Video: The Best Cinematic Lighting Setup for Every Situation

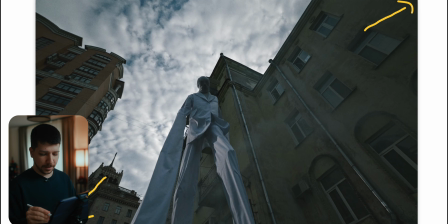(8:03)
Also, typical wide angle lens look, where you use 14 or 12 millimeter on a Lexa LF on open gate mode, so that you get this square aspect ratio.
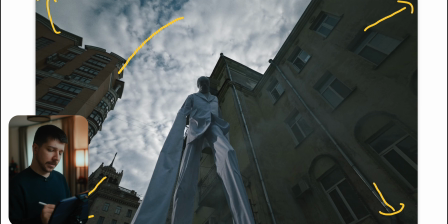(8:15)
A modern look, where you see a lot, but I think this will be cool for the next year, and then there's another thing. Always you have to look for trends. Trends are normal, but in the film industry, we already done so much.
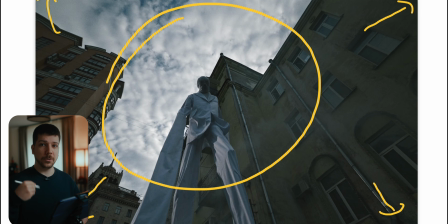(8:31)
So to get a new look, new spark, we need something revolutionary. So we have already done now this large sensor with wide angle lens, what wasn't possible a few years ago. So we have to wait for the next thing to get something more special. And guys, very important, don't forget your macro shots.
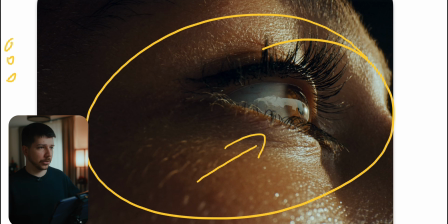(8:49)
Everything is so excited for these wide angle shots and movements, gimbal, time ramps, but get your time to get your B-roll straight, where you get the emotion, because macro shot is always something unique,
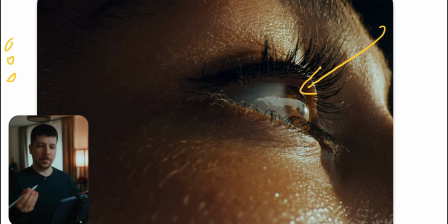(9:05)
where you have to wait for a moment when you see it and appreciate the whole detail, like this tiny hairs on a person, the reflection of the skyline in her eyes. It's just such a nice way to enhance the feeling of something intense is happening. The moment is for the character intense, so don't forget these kinds of shots.
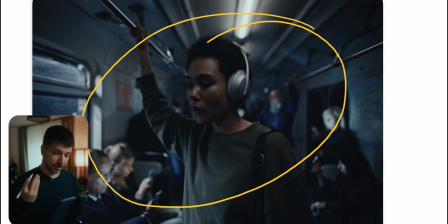(9:24)
Something that's also a really hard trend that starts to stop is these train situations.
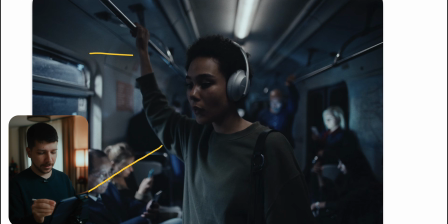(9:31)
A lot of these high budget commercials have these fake train scenes where someone is standing here and they build this huge light setup outdoors where the lights on an animation and it looks like the train is moving. It's a cool way to do something more special and with a little bit of movement.
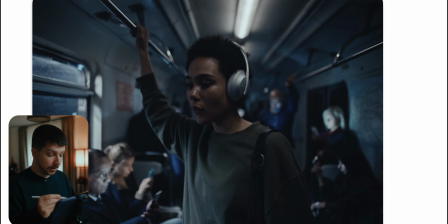(9:50)
Movement's always good, but we see this scenario so much. I wouldn't recommend doing right now, otherwise there's a reason for it. I mean, for headsets, it's a really logical location,
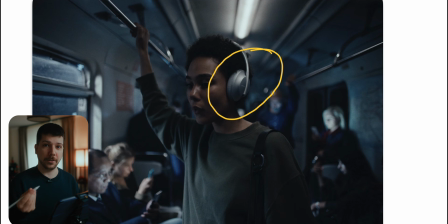(10:04)
because where's normally where people headsets when they're walking outside, doing sports or driving in a train. But it's so expensive to do. You need the train that is in a studio or on a big hall where you have the space.
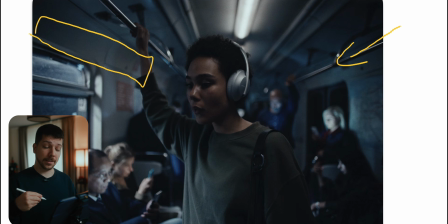(10:18)
Then you need a big lighting crew. We have to prepare the lighting setup, because you need most of the time different animations for different scenarios. Then for the interior, when you go for close-up, you also have to do a little bit of lighting. So it's just for that you are in this train-like situation, not so much wow as everyone thinks. So if you enjoyed this video, I really would appreciate a subscription from you. Here is daily upload. My name is Balko Panuli, and see you next time.